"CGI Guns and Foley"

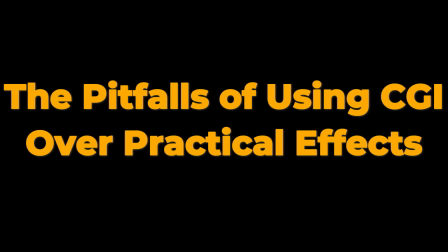The Pitfalls of Using CGI Over Practical Effects, Foley Edition.
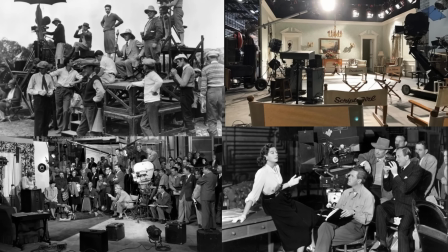Foley in movies is one of my favorite things. Not that Foley, this Foley.
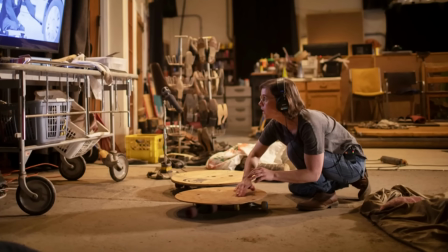For the non-film nerds out there, Foley is the art of producing natural sounds in post-production that could not be made,
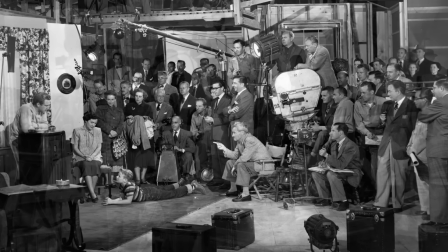or at least not made as well, during actual shooting.
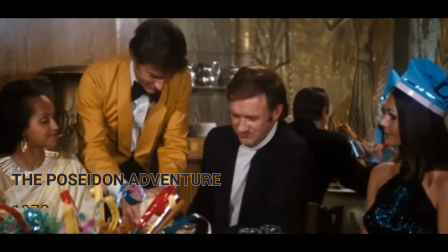For instance, did you know that while filming a crowded restaurant scene in a movie,
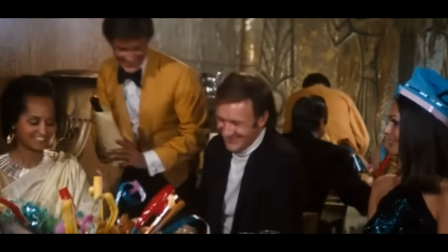everyone on the set is quiet and just pretending to talk?
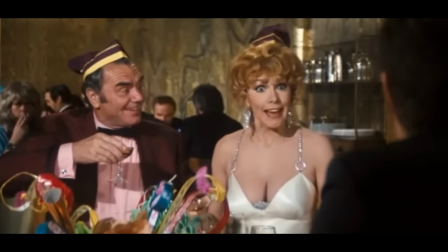That's so the only audio that can be heard will be the primary actors in the scene.
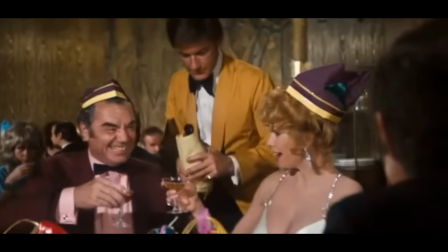Then later, in post-production, a sound designer adds in the crowd noise, the noise of the dishes, the glasses, the utensils clinking, all of it.
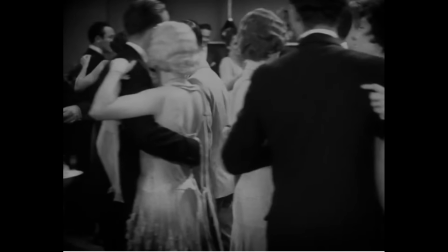This happens with most everything you hear in a movie outside of the actor's dialogue.
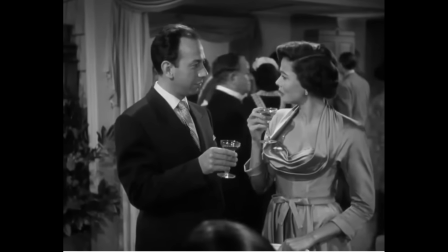That's not just because the actual sounds can be distracting, as in a crowd of people talking making it harder to hear the main actors,
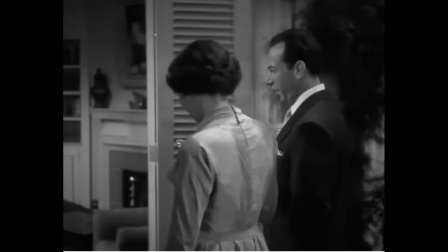but also because the actual sounds can be dramatically underwhelming.
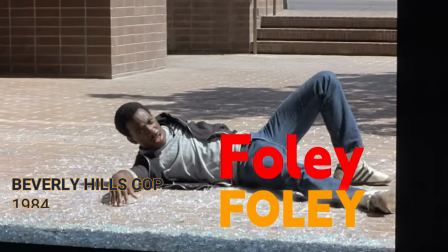When someone breaks glass in a movie, it is often breakaway glass, also known as candy glass,
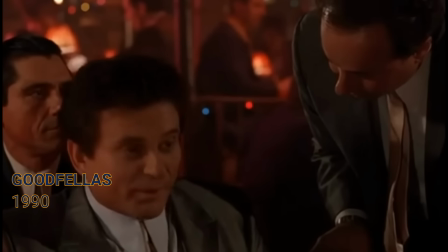which is a glass-like material at one time made from sugar and water, hence the name candy glass,
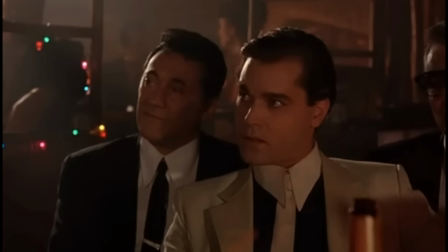and now usually made from specific plastic resins.
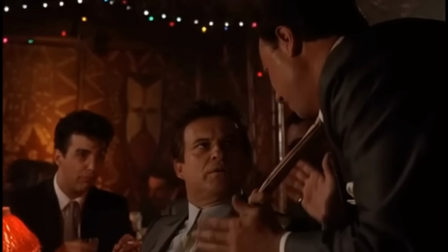It looks like real glass and shatters in a realistic but not dangerous way, so the actor doesn't actually get hurt.
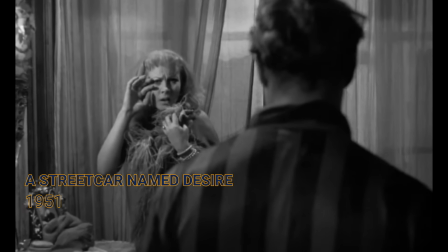But, and this is important, it makes almost no sound,
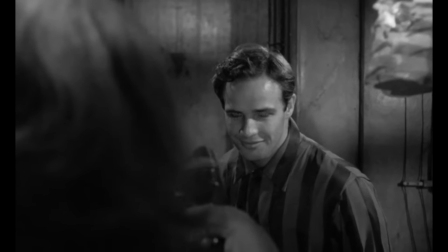so the sound of glass shattering is added in later. But sometimes,
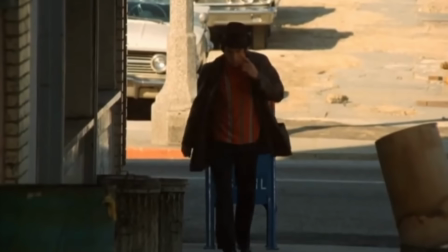the sound being added in later also requires the actors on the set to react to the sound that is not yet there.
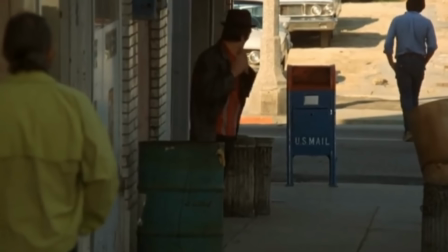Case in point, gunshots and explosions.
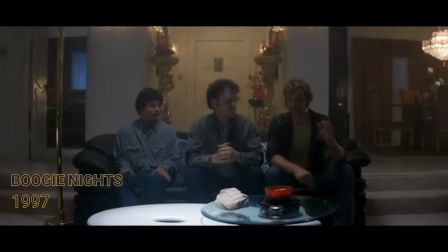If there is to be a loud bang that actors need to react to, there is usually someone on the set making some kind of a noise.
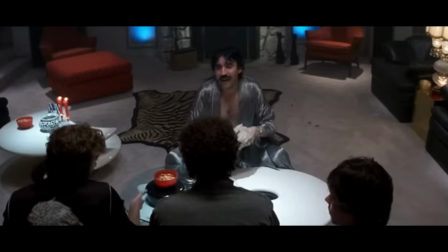That way, all the actors can react at the same time, because they all heard an actual noise at the same time.
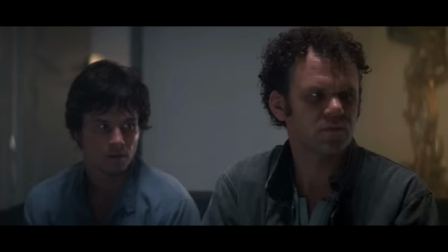When it's just one actor, well, that actor can just react whenever he or she feels comfortable reacting,
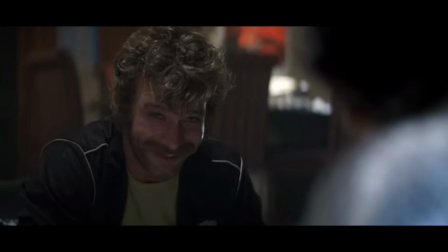because the sound will be added in later, and they were the only ones that needed to do the reacting anyway.
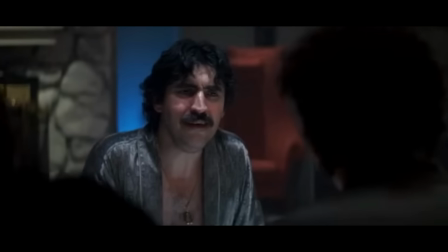They didn't need to sync up their reaction with other actors. However, that doesn't always work out either.
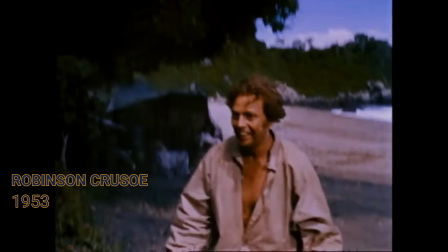In Robinson Crusoe from 1953, directed by the great surrealist filmmaker Louis Buñuel,
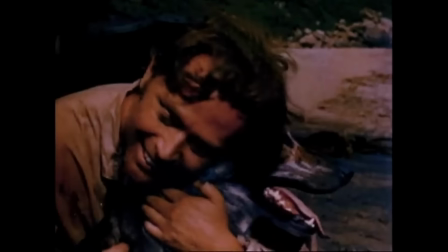actor Dan O'Herlihy bolts up out of bed when he hears an explosion in the middle of the night.
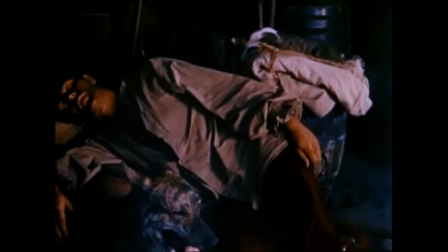And he's the only actor on the set, so why bother having someone on the set go bang or make a noise?
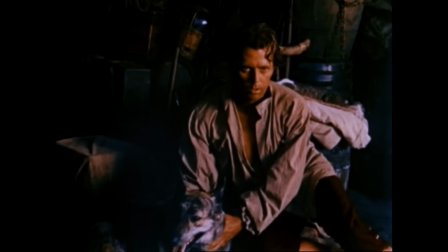What was that, Rex?
Well, except there's a dog and a cat in the scene as well.
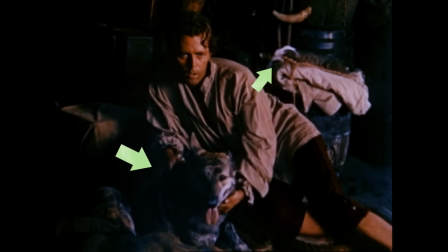And neither one of them moves a muscle. What was that, Rex?
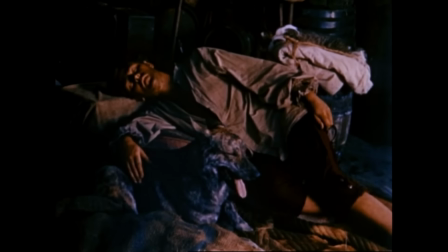If anyone out there watching this owns a dog or a cat, you can testify that dogs and cats not only react to loud,
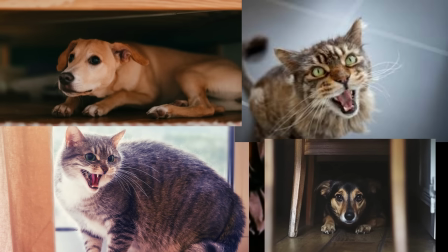unexpected noises, but do so, shall we say, quite dramatically.
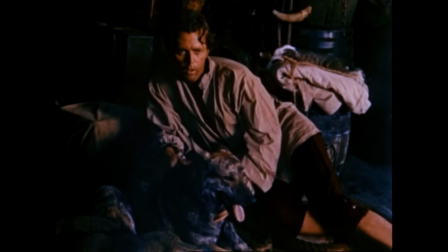And yet, the cat literally doesn't even move, and the dog's only motion seems to come in reaction to the actor moving.
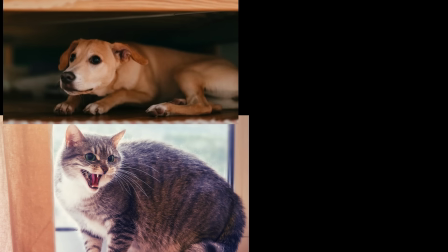The lesson? If you have animals on the set, they also need to react to the noise,
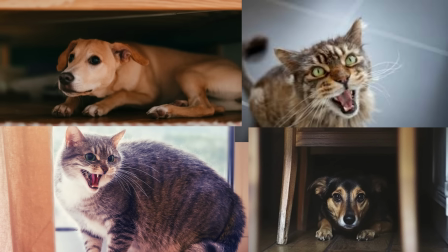so probably a good idea to have someone on the set go bang.
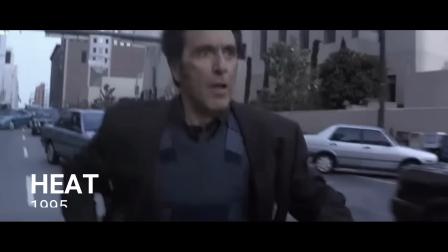This was never a problem in movies with guns,
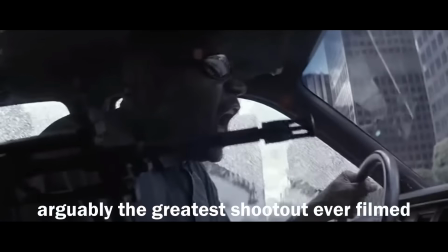because there were always practical dummy guns on the set that either used dummy rounds or blanks,
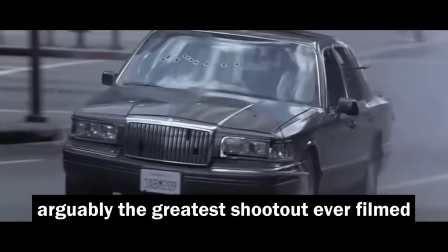or even in some cases, live rounds, thus making it easy for everyone to react properly.
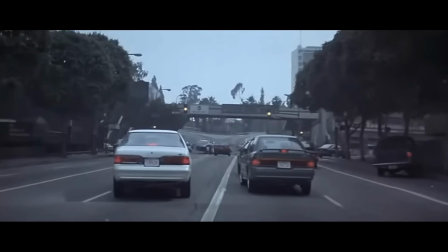In fact, sometimes they reacted a little too much.
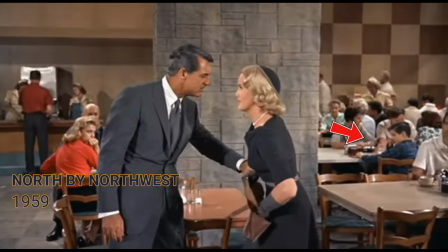Let go of me.
This boy in North by Northwest has clearly been through enough rehearsals of the
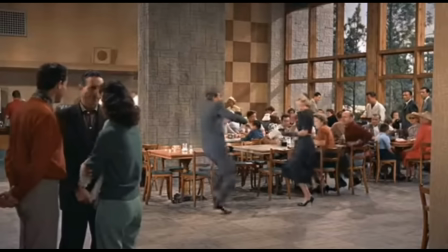scene to know that a loud bang from the gun with the blanks is about to happen,
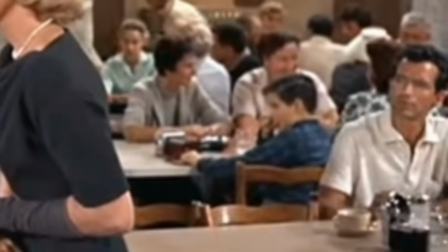and takes the proper precaution of plugging up his ears. Oops!
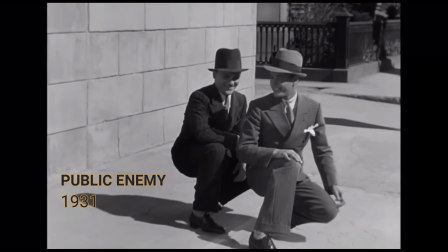And in early Hollywood, they went so far as to use real guns shooting live rounds
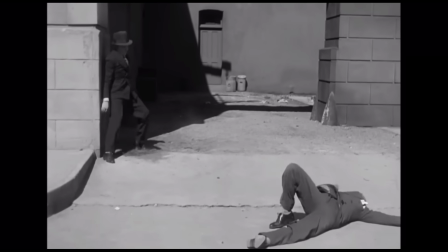in the direction of the movie stars on set to get the right effect.
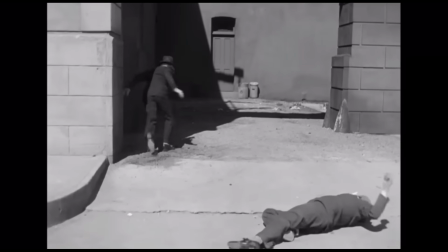Want to know how this concrete wall blasts apart in Public Enemy?
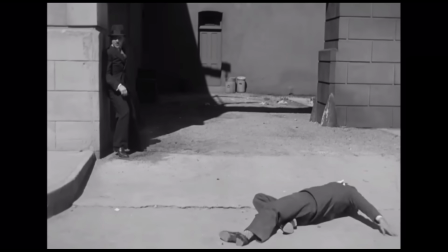Easy. They shot real guns at it after Jimmy Cagney got out of the way.
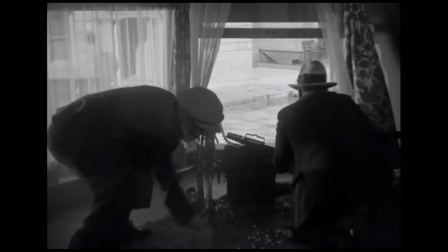And in fact, tragedies have occurred on movie sets more than once. In 1993,
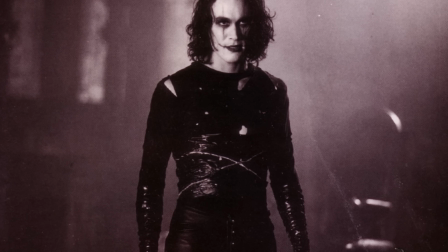Brandon Lee was shot on the set of The Crow with what was assumed to be a dummy round,
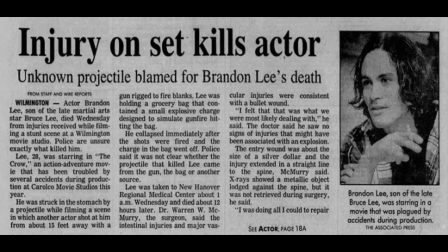but in fact, some material was still in the chamber that blasted out when the dummy round was shot,
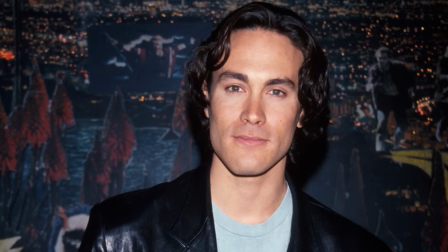striking him in the abdomen and killing him.
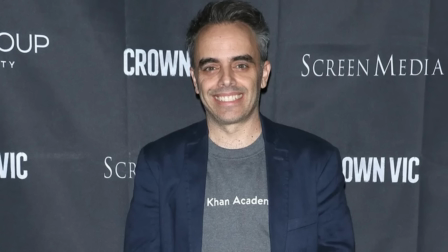And most recently, director Joel Souza was injured and cinematographer Helena Hutchins was killed on
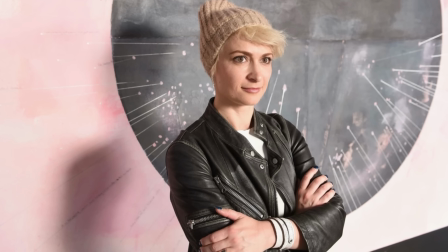the set of the movie Rust after a firearm handled by actor Alec Baldwin discharged live rounds.
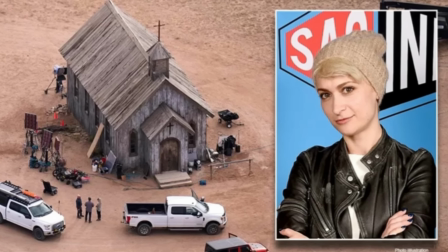In the aftermath of that tragedy, many movie sets have decided to go with guns that don't fire at all.
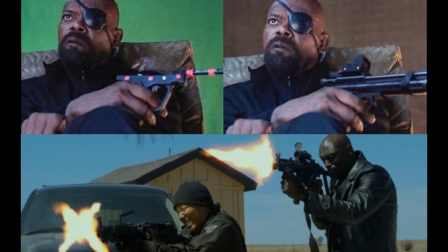Nothing. No dummy rounds, no nothing.
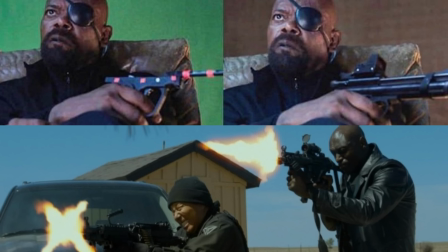Just the actor pretending to shoot and a muzzle flash and gunfire sound added in later in post-production.
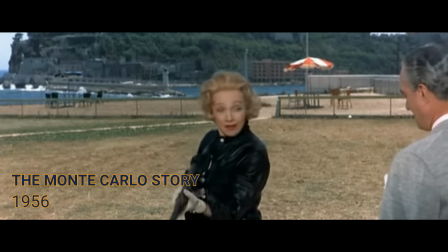But for that to work, the actors have to at least pretend a gun has been fired.
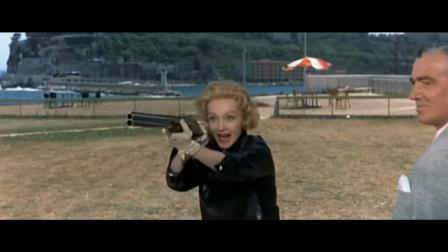And even in the best productions, that isn't always the case.
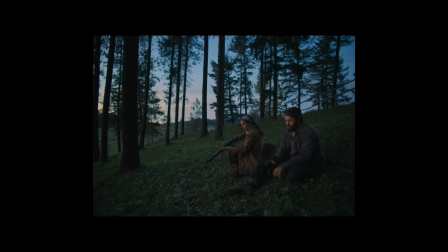Take this scene from Train Dreams,
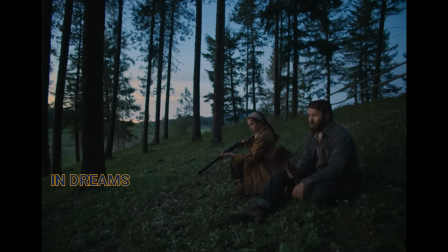a prestige production and highly praised film that was nominated for Best Picture and had a cast of experienced, excellent actors. And yet, did you see it?
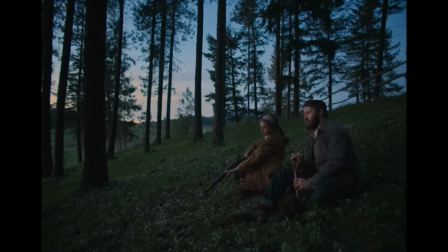Or perhaps I should ask, did you not see it? Because I also did not see it. I did not see Felicity Jones pretend to experience recoil, and did not experience Felicity Jones or Joel Edgerton so much as flinch at
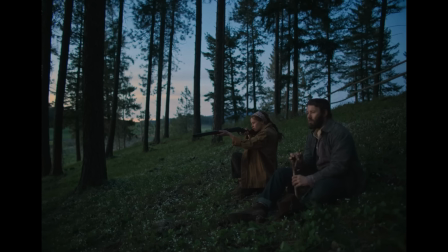the sound of an early 20th century rifle going off right by their heads. Watch again and witness neither actor even pretend a gun is being fired.
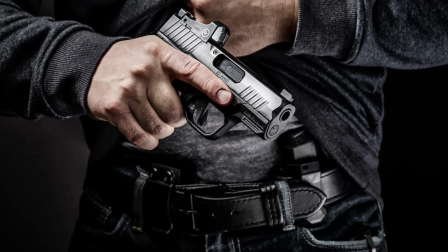Even a small handgun will have a bit of recoil. Witness Virginia McKenna in the 1958 Carve Her Name with Pride.
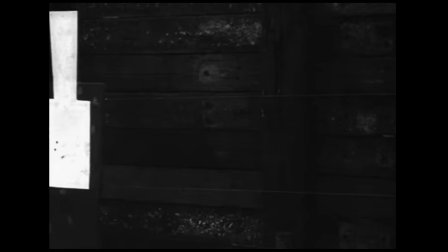There's a recoil there because that was a real gun, and it turns out recoil is an actual thing.
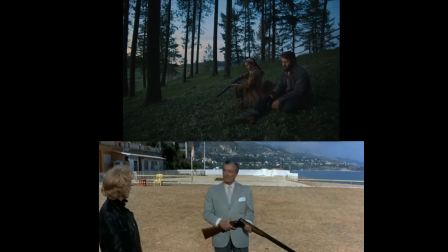Using dummy guns with post-production muzzle flashes and sound effects is fine, especially as a safety measure.
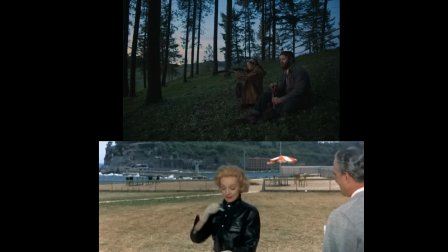Just as long as someone on the set is making a loud noise to signal to the actors to all react at the same time.
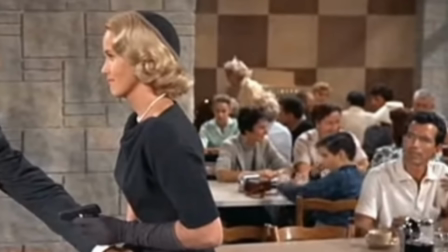Otherwise, it just looks silly. Or maybe just put this kid in every scene.
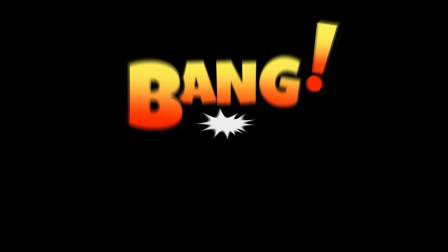Thanks for watching.